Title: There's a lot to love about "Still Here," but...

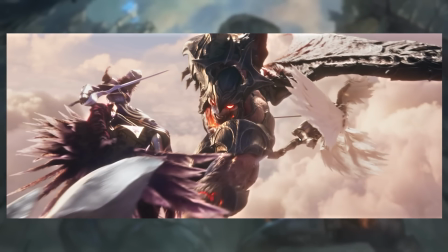Kayle's wings are very orderly here, right? Like, this is not really... It's partly something that's present in their League of Legends character designs. Kayle's wings are very straight, very strict, very orderly, right? Like, they're very organized and well put together.
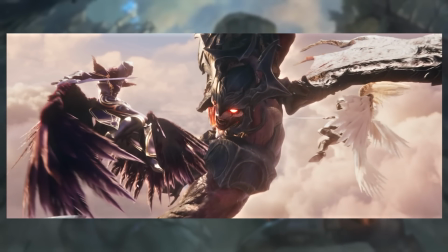Morgana's wings look altogether more frayed.
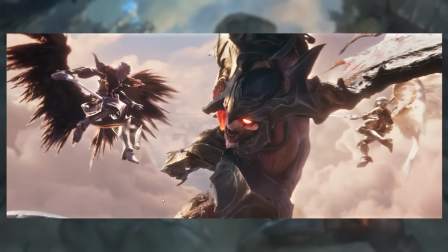Like, altogether more rough and chaotic compared to her sisters, and that's a lovely little thing.
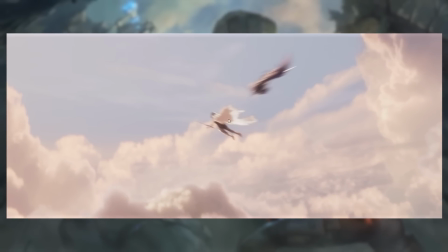It's a hard detail to actually see when the whole thing's going off, but I like it.
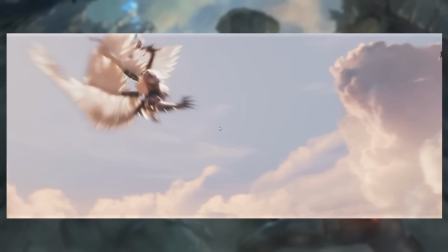And we get some nice distortion of the model here as Kayle, like, is dashing into frame.
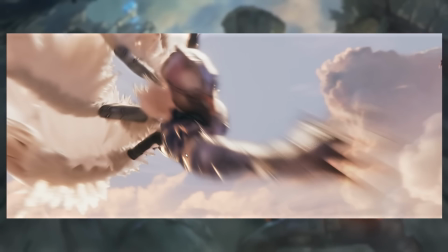You see how like they've really emphasized the foreshortening on the
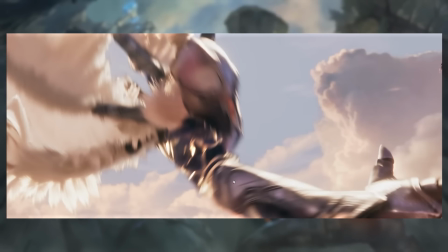character so that she's practically reaching out of the frame towards us as she's dashing down there.
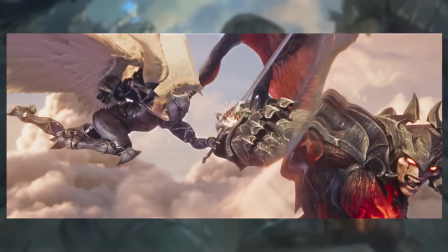Aatrox spots her, and then we get this lovely little effect. I quite like that. Like, this whole sequence, by the way, is anime.
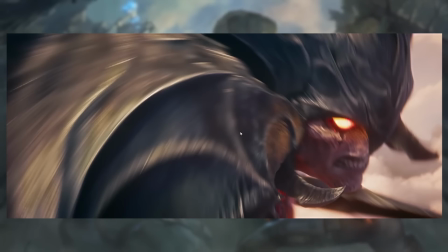Like, it's fully anime as shit. It's like super-powered characters clashing in the sky. We'll talk about that in criticism section as well.
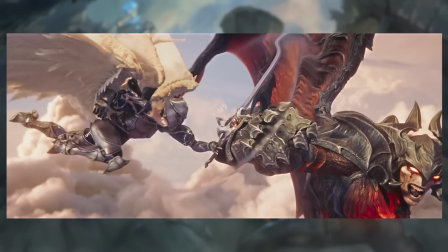And they're leaning into that, like, by having Kayle hit Aatrox,
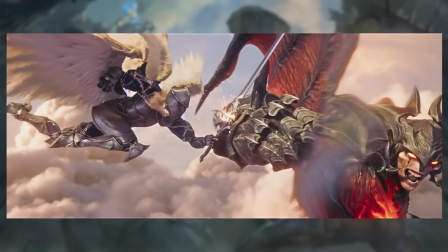not with the blade of her sword, but with the hilt, which I guess that's just him successfully blocking it.
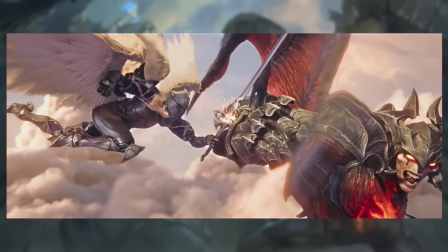And we get this shockwave effect. Boom. As we get, like, another speed ramp where, like, time slows down for just a second.
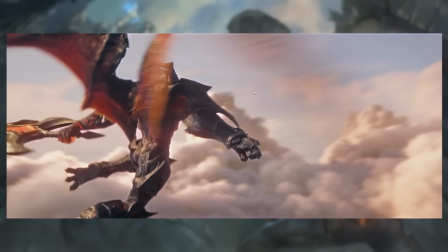And then, woof, he knocks her away. And I love, like, the spin on Aatrox here.
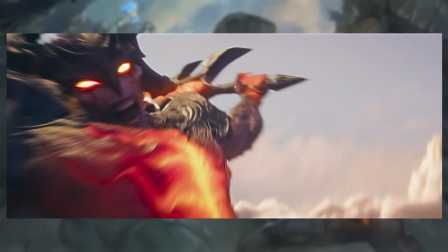Like, he knocks Kayle away, swings around, and then he brings the sword over for an overhand slash where,
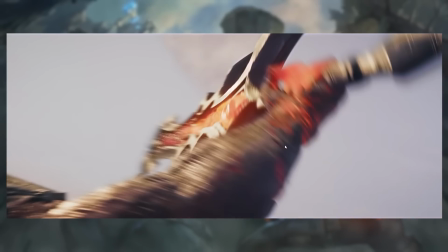like, the camera runs up his arm tracks the sword along, and then whoop,
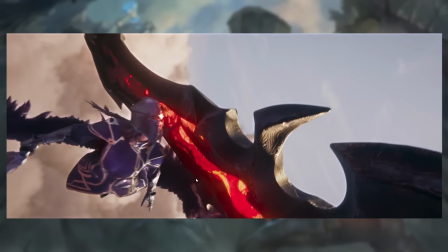barely missing Morgana.
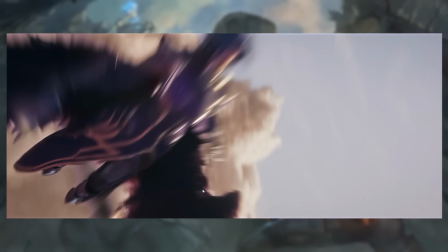Although here, here actually it does look a little bit like the sword passes through her wings.
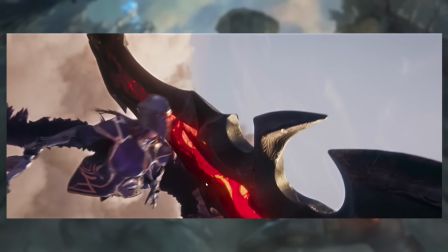Not that you can see it, like it's so motion blurred it doesn't fucking matter, but okay.
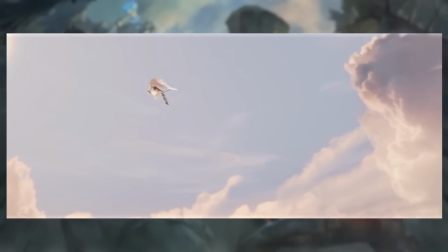But this is like, the camera work is the thing I love the most about this fight, like the way that the shots track from the beginning, right?
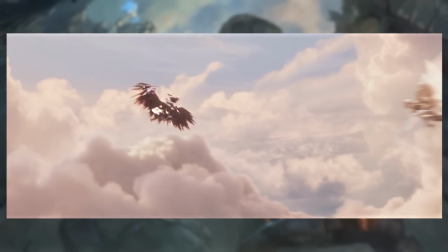Like we're tracking Morgana, and we stay on her, and then like as she darts out of frame, then we go to Kayle,
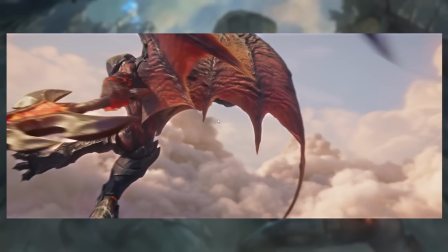cut back to Aatrox, blocks the shot, and then as he knocks her out of frame,
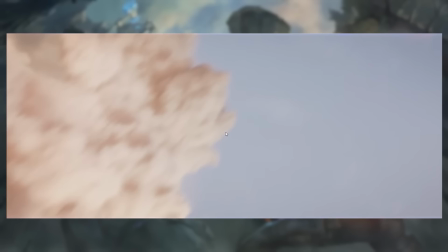now he's being tracked, and we're tracking his sword, down around to Morgana, and then the camera doing these wild 3D swings,
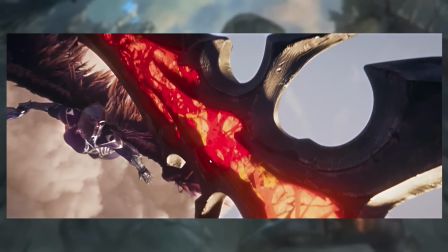like up and down, left and right, so that gravity seems almost completely suspended,
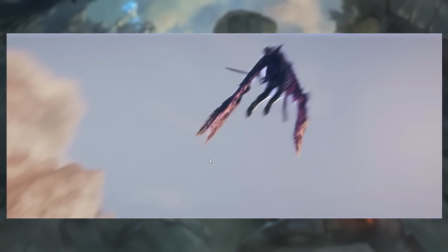not just for the characters who are in flight, but for the camera itself, as the camera then tracks Morgana into the next thing where she's charging, and then whoop,
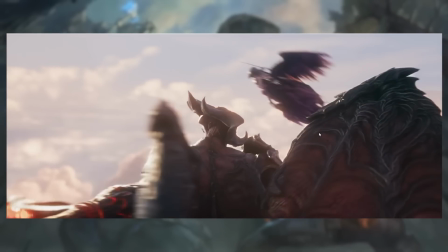dodges behind it, just below the blow. Kayle absorbs it. Now we're tracking Aatrox as Morgana is swooping around him.
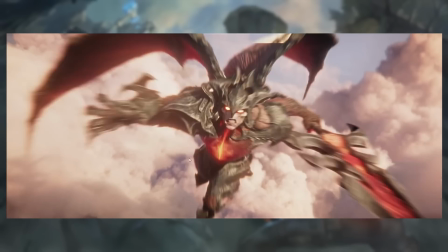Swings at Kayle, here comes Morgana, grab.
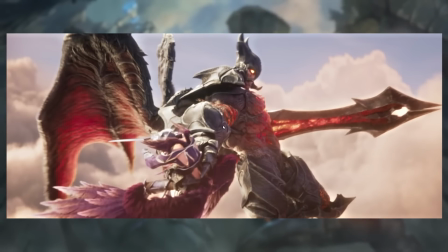Like just the coordination and the flow of this scene, how every action that happens flows so naturally into the other.
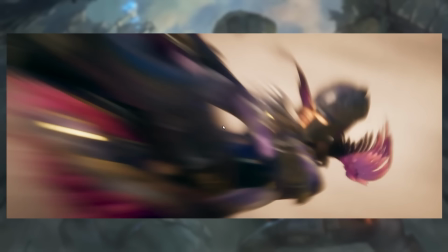It's just damn good craft, man. And then as Aatrox yeets the hell out of Morgana, we track her down to the ground.
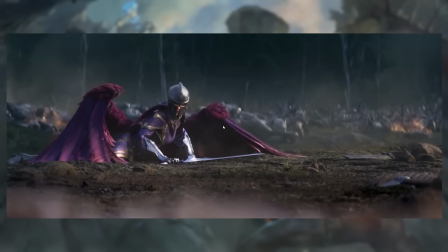Kayle soon to follow, kaboosh. And that's the end of that.
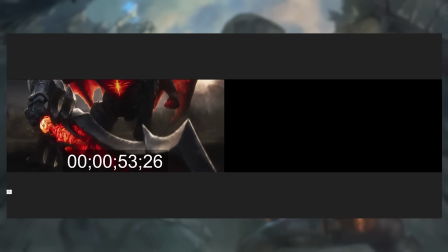And this all happens in, how long is it? Let me check. 38 seconds is about as long as that took.
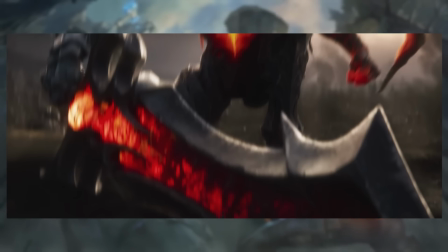Like to do that, to set up the stakes, set up that, oh, okay, these are defenders of the city, they're fighting this guy and charging up into the sky.
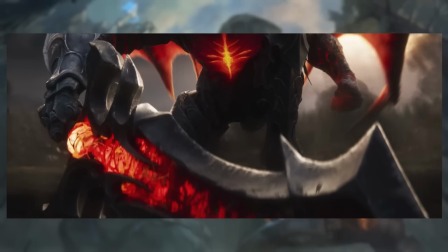Oh no, he's very powerful, they can't actually beat him with their conventional tactics. Now here he comes, and Aatrox now rises, and like this is the all is lost moment, right?
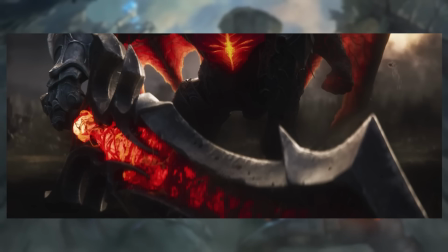Like if you're working with like a classic 3-act structure, Aatrox landing and his army marching in behind him,
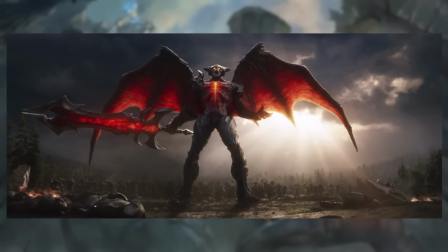and like the sun beating down on that horde of enemies charging as he's roaring, that's the all is lost moment,
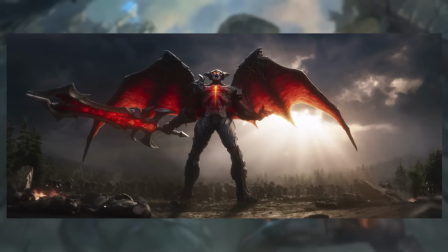right? Like this is the hero's lowest point from which they need to rise in order to achieve a catharsis and then a resolution to their narrative.
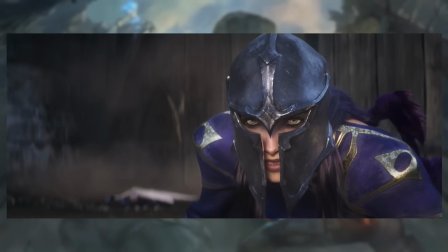How do we retrieve our catharsis? Well, by activating our Bankai.
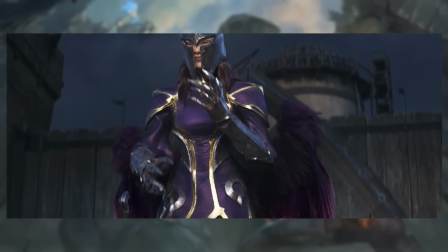That's basically what they're doing here, again, because this whole sequence is fucking anime,
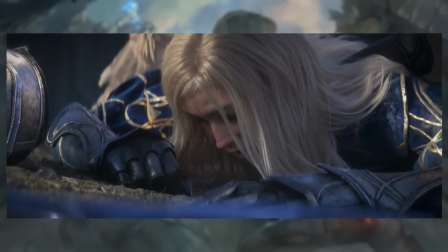is like, okay, like I was trying to fight with only 10% of my power, but I see now that you're too powerful for that.
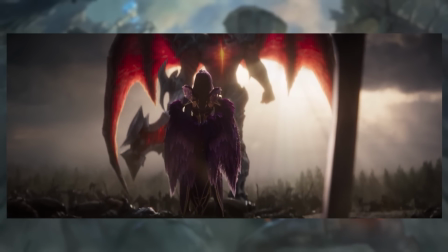So I'm gonna unleash my hidden, secret, forbidden technique. Bankai.
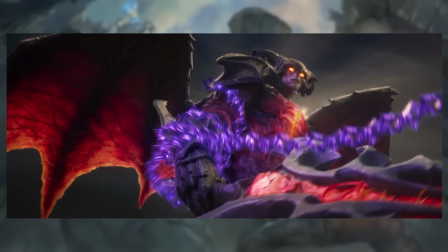That's basically what's happening here. And it works. Again, I will speak about this in the criticism section.
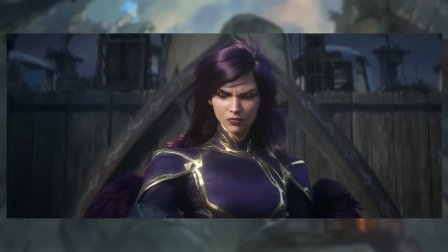It would have been cool if they had actually used an anime aesthetic for it, since that's the emotional vibe they want to go for.
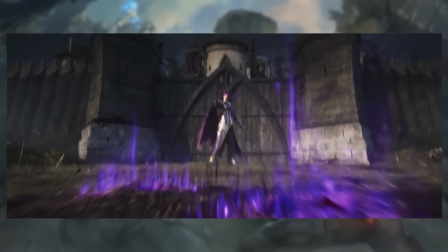But it's being emulated well enough. And this is where we get to talk a little bit about the storytelling, right?
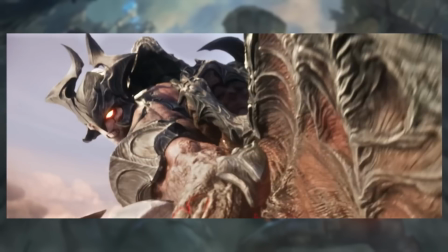Because if you know the lore, Kayle is motivated by her role as the aspect of justice.
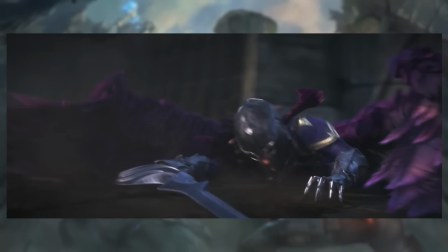Like this relationship that Kayle has with her mother, where she's so desperate to step into her mother's shoes and be like become her mother in that sense. Like that's how she has responded to the abandonment issues that they both have,
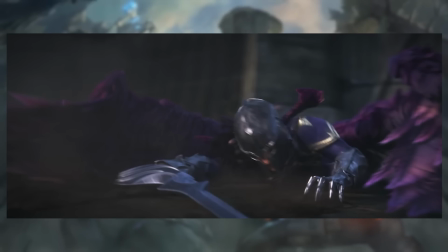is that Kayle very much wants to like step into her mother's role, become her mother, to understand why her mother would leave them.
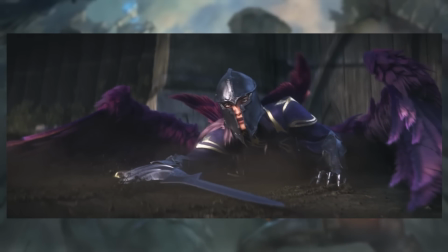Like that's her trauma. Morgana, on the other hand, has responded to like their mother's abandonment by going, well, fuck you too then. I'm going to take care of the people I have here around me right now. So Morgana is very deeply motivated by the love of people around her, right? Like she cares very much for the citizens of Demacia.
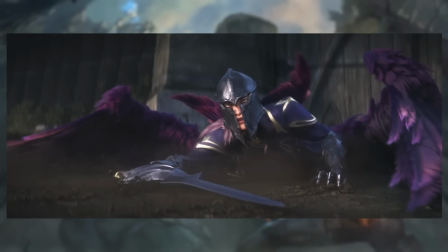She cares very much for her sister, her father, where Kayle has like retreated from all of those things and cares about the ideals, like the right way to do things, the perfect way to do things, etc., etc. The sword is an embodiment of the aspect of justice, which is the thing that Kayle wants to be more than anything else in the entire world.
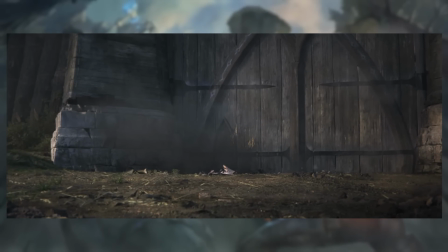And so Morgana sees her beloved sister take an ass kicking, and the city under threat,
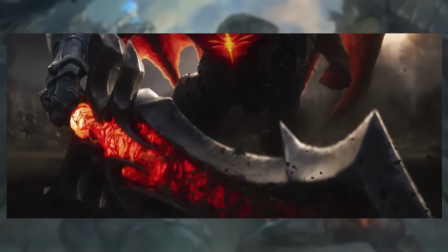and like this terrible thing coming down to destroy that, and she decides the way that she's going to respond to that,
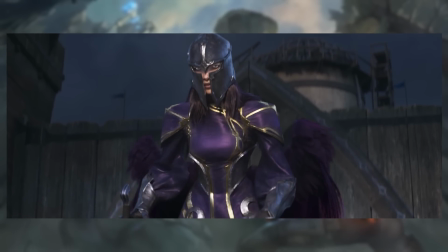the way she's going to deal with that, stick the sword in the dirt and walk forward and solve this problem,
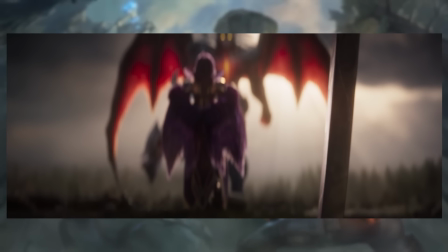not with the sword of the aspect of justice, but with her like dark magic powers or whatever,
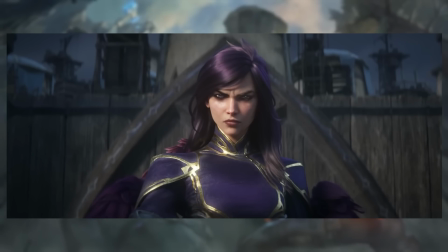restraining the guy rather than directly taking him out. And that, for Kayle, this thing of like leaving behind the sword,
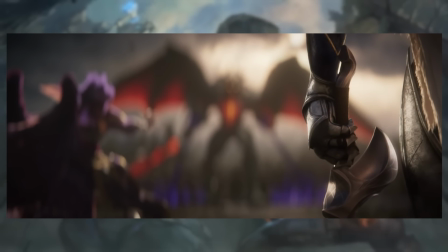of choosing any other method to deal with something except the aspect of justice, the sword, the weapon, that's, for Kayle, that's a very,
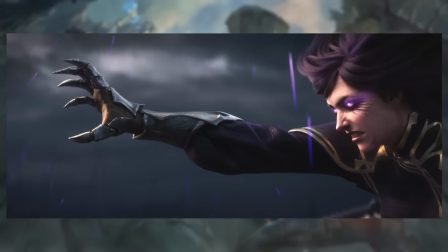very deep rejection of who she is and what she wants and how she thinks and the values that she has.
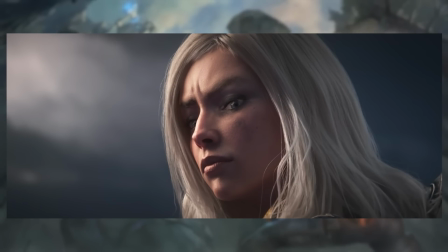And so we get this rather unpleasant expression on her face as she looks at her, says like, how could you possibly leave this sword behind. This sword is the most important fucking thing in the world, but fine, if you're not gonna use it, I will.
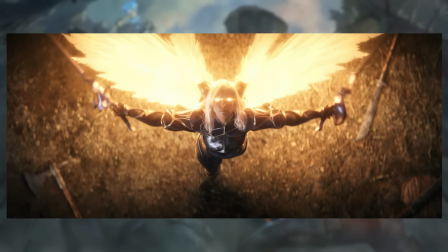And this is where, like, in terms of visual storytelling,
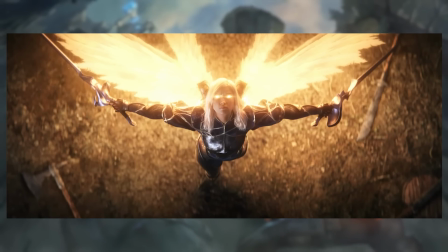rather than Kayle's wings and her eyes and shit lighting up, like, it would have been good if the swords... But it's also, it's this thing of, like, this thing is so fucking compressed. 70 seconds. That's all we have to tell everything, right?
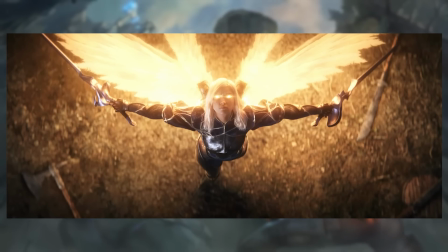To tell everything that needs to be told. And so I can see as a directorial decision, let's not emphasize the swords. Let's not make those too important as objects.
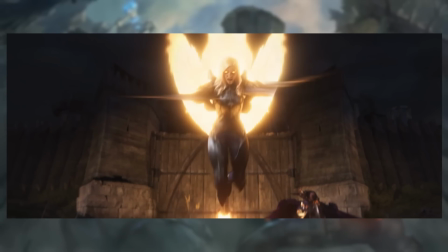Let's emphasize, like, the characters themselves and the powers that they have, in order to sort of show the contrast and the differences between them.
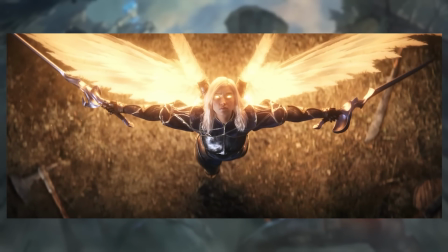But it's about the swords. Like, emotionally, those are the stakes for the characters.
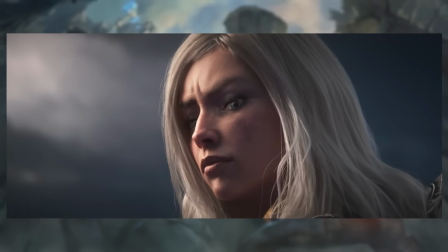And this is something, like, obviously I'm sitting here, I can tell that this is what's happening because I'm familiar with the lore.
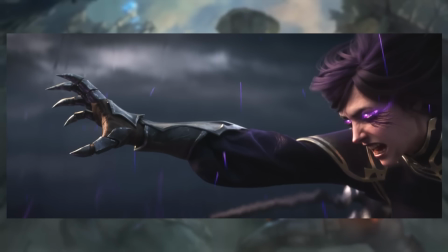So as fan service, as, like,
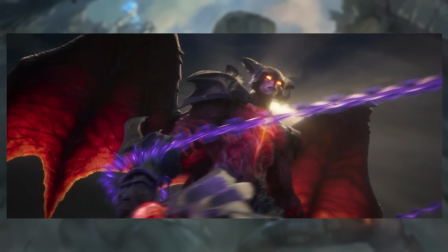Easter eggs for the people who are like fans of League of Legends and who know the stories of these characters, it works excellent.
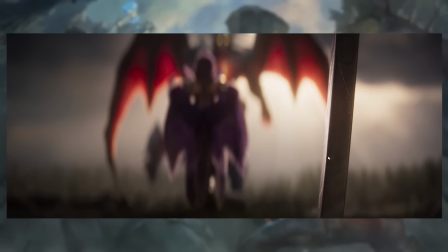Like, you get this shot that literally, like, that very specifically emphasizes the sword left behind on the foreground,
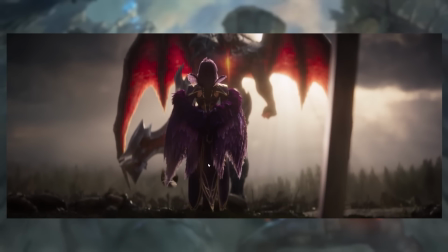and then Morgana walking away,
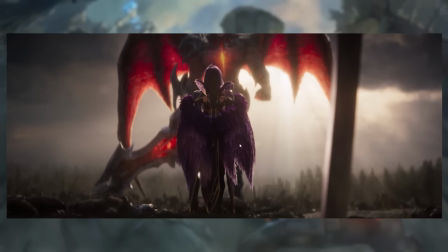dropping the helmet, walking towards Aatrox while having embraced, like, not the aspect of justice,
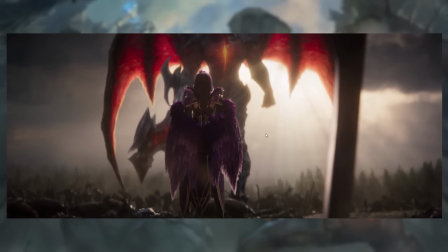but her own self, her own identity, which is the thing that Kayle is most desperate to reject.
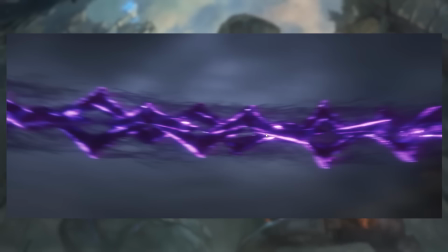That's all really cool. I just wish that the short itself would be able to communicate that to casuals, right?
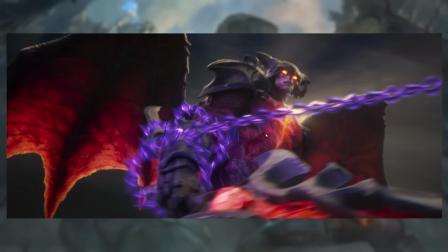Like, to people who don't instinctively understand these characters deeply. That would have been cool.